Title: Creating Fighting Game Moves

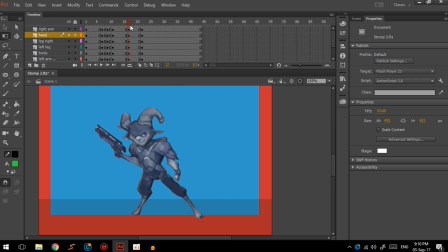(8:11)
So it's going to be very snappy in between these two.
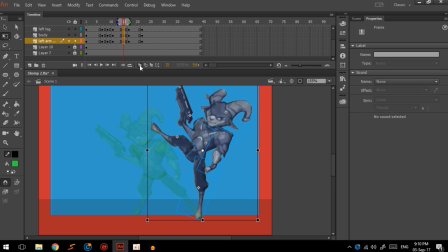(8:14)
And I think I want to try one frame where he is leaning into this stomp. So I'm going to put this down here.
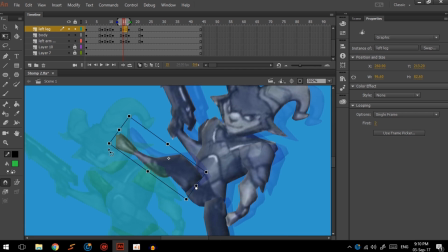(8:26)
So like I said, this isn't really a how to do perfect animation. This is more just how to make things look okay-ish,
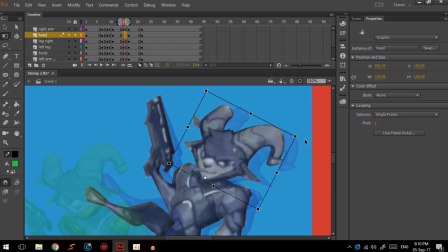(8:40)
ready for you to animate more things, if that makes sense.
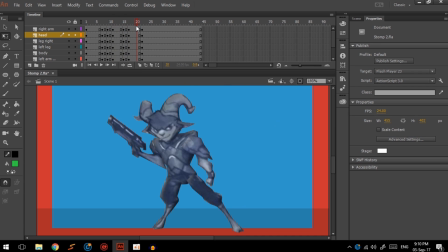(8:45)
This shouldn't be your final animation. This is just a few how to make things look sort of ish good. I know I'm not making sense, it's fine.
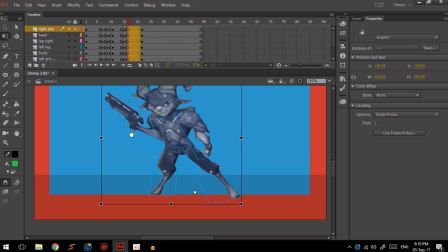(8:58)
So it's okay to exaggerate a lot with these sort of things.
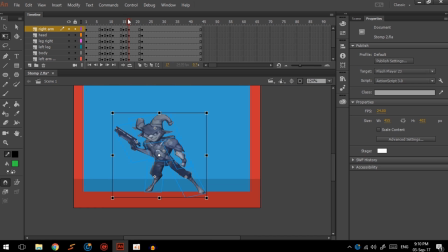(9:04)
You don't have to make things, because it's not going to be on screen for that long. So you can really you can lengthen these frames as much as you want to sort of make it go slower, quicker.
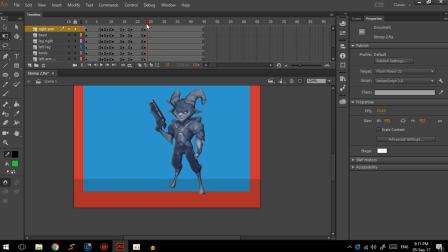(9:20)
Bam. So that's him slamming down, but then he pops up quite quickly. And we don't want that. We want some smooth, baby. So we're gonna try and see what that looks like.
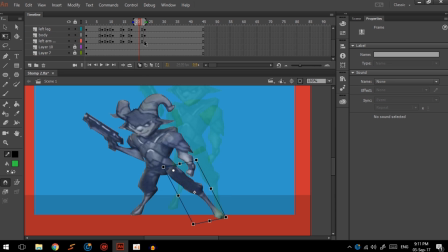(9:38)
No, we're gonna go from this frame, add in a keyframe here, and just slide him along a tiny bit, and he's gonna come up a tiny bit, and this leg's gonna come in a tiny bit, and this gun is probably gonna duck down. Because that's what things do. You tuck in when you're leaving.
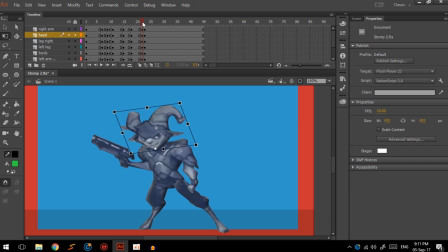(10:01)
stuff like this when you've left a big stomp, as we all stomp all the time. See what that looks like.
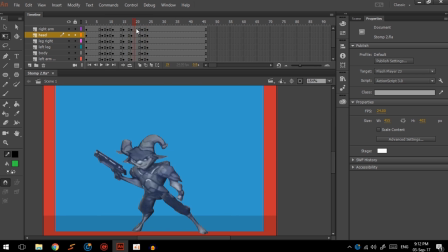(10:12)
So he sort of still pops up a bit. Let's see if... Yeah, we will need an ease out, as it would be.
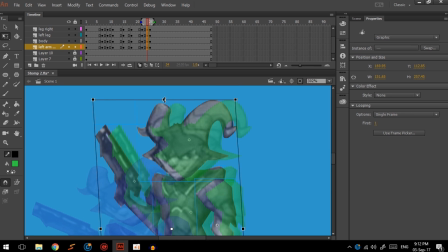(10:26)
So to connect these up, I'm going to drop this down.
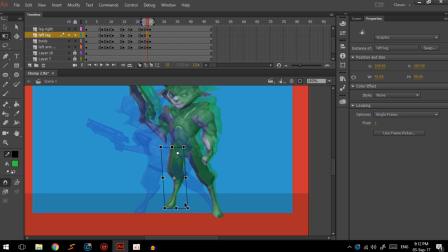(10:32)
And I think this body... Well, this is where we decide how we want the foot to reach its destination. I think we want it to slide. So we want the foot to go there a little bit later than the rest of the body.
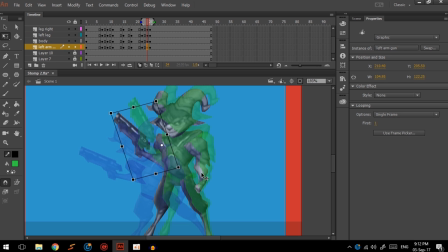(10:47)
And the gun is a lot lower and still is not lined up with the shoulder. And this arm takes a while to get there too.
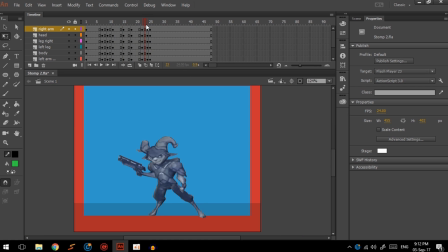(10:58)
So it really slides back into position. Make sure that's all right. Now we want to sell that this was a big ass stomp, so we can really lengthen this out, but then it looks like it freezes, so how do we change that?
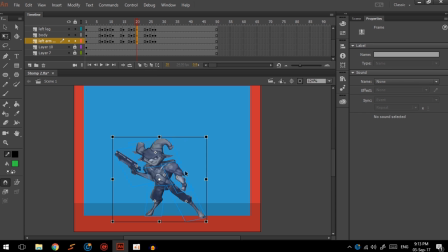(11:18)
Well, I'll tell you, because I'm doing the rest of the animation. I'm going to add a frame here, and all of this stuff from the stomp needs to happen.
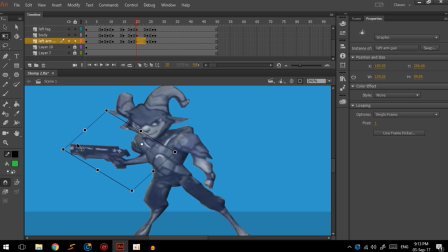(11:26)
So this gun ducks way down, because it was a big stomp, and this arm swings way in,
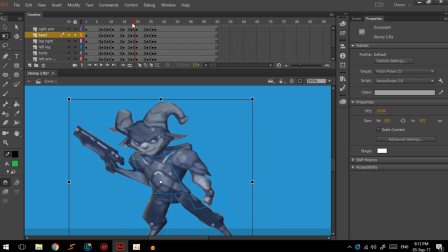(11:34)
and this head goes way down. And I think the body does too.
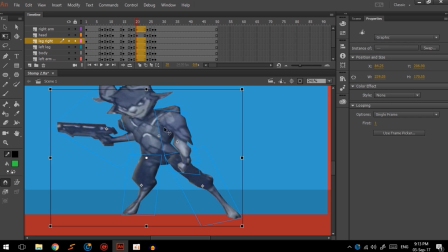(11:45)
And I think the legs also do.
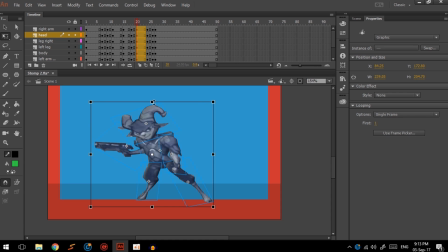And that's bam. Going into it.
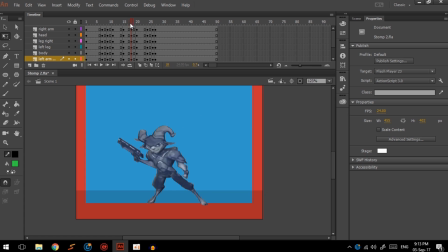(12:03)
And we can do a little bit more here if you really want to add to the impact. Obviously there's no hit stun or anything, or hit stop as it was. So it kind of looks like it springs back up because it's not there for very long.
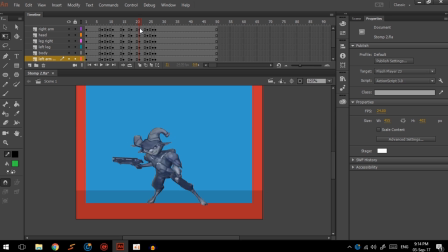(12:19)
So instead of having this one frame that then gets added onto, we can make this frame, have way more impact by stretching it out, pushing it down, tilting it over, and really exaggerating it.
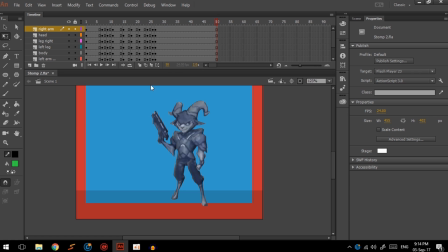(12:40)
So now that really snaps down onto it. And let's trim the extra frames at the end that we don't need. And see what that looks like on a loop. So that looks alright.
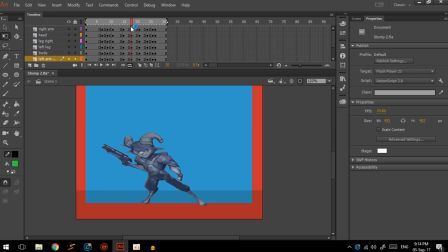(12:55)
So this frame, you can we could add a smear in between these two, but I don't think we need it right now.
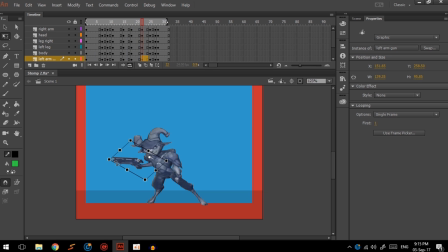(13:08)
And I want that gun to really show where it was the frame before, so that's going to really dip down. Looks like it freezes for just a frame too long. That's how it'll look when it's in hit stun with some more, but that's more of a programming thing.
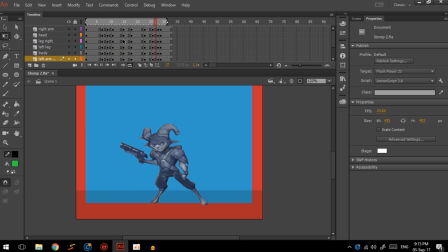(13:27)
Hit stop, sorry, not hit stun. So when it hits something, it'll freeze up. But for this, I think 3 frames works a lot better, and the gun bounces down at the end.
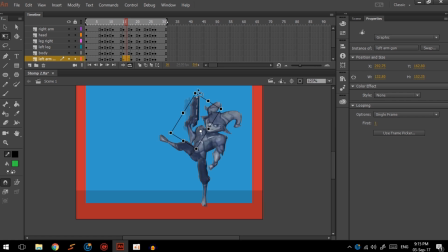(13:41)
On this frame before, I think we're going to show the gun up here and the arm out here, really exaggerate this stomp. So it flicks back from here to here.
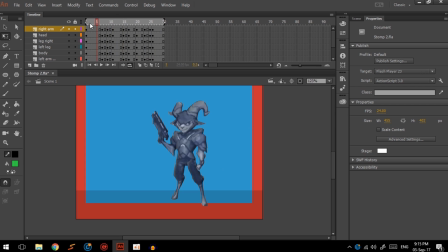(13:59)
And I think we may be able to get away with dropping a frame. And also when this goes down, we're going to give that head a bit more of a tilt. And this arm is up a bit more, ready for it to flick in.
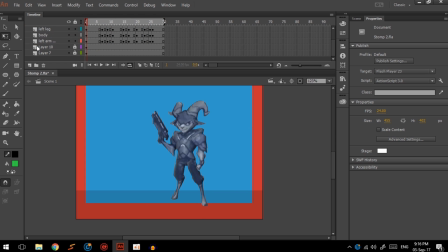(14:21)
Now something I'd add to this if I was working on icons is a little stomp thing.
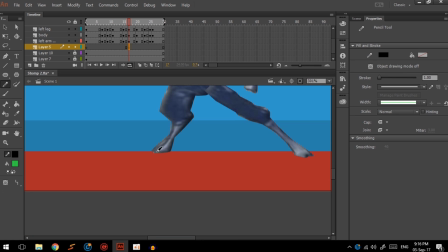(14:32)
I don't know what it's called, just a mark. So I'm going to do this pencil, and I'm just going to sketch out. Oh, I don't like that. I'm going to go in smooth. And just going to zigzag some cracks into the ground.
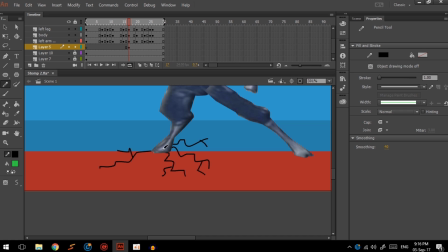(14:50)
Like I say, I don't have much artistic ability, so I had to use this concept art to sort of make something like this. Crack. Okay. Okay. And just going to smudge this in. That sort of looks like a crack, right?
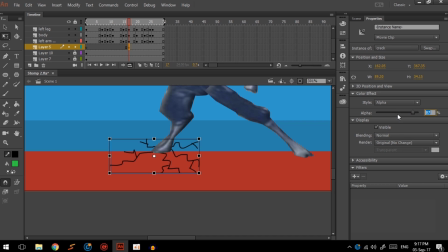(15:08)
And we're also going to give it an alpha of, let's say, 90, just so you can see some of the background. And it starts to fade out, right? Up until here.
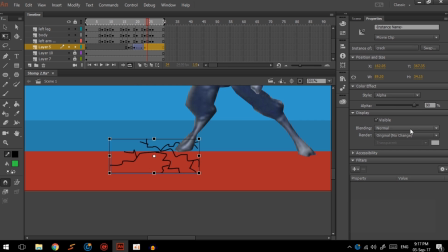(15:21)
Classic tween. On the final frame. It does not have any visual. And I'm just going to add in, we'll go with 2 keyframes. And then I'm going to remove this and just space this out.
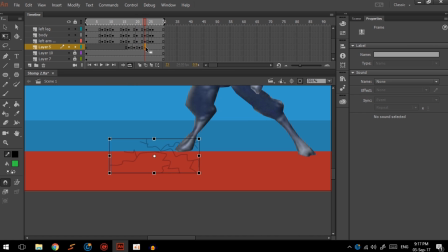(15:42)
Totally spaced out, dude. And I think that's it. I think that's a nice crack. Bam. Let's see what this whole animation looks like.
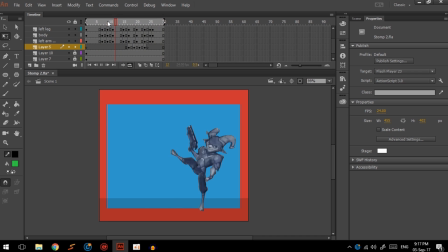(15:57)
That is some snappy animation. And you can see at the top we got, what? 1, 2, 3, 4, 5, 6, 7, 8, 9. 9 frames for this animation.
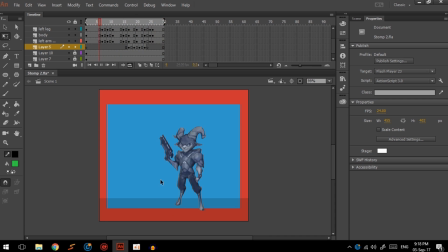(16:14)
So you can do this hand-drawn instead of just using this rotate and fuck about easy way that I do it. But you can get these sort of results.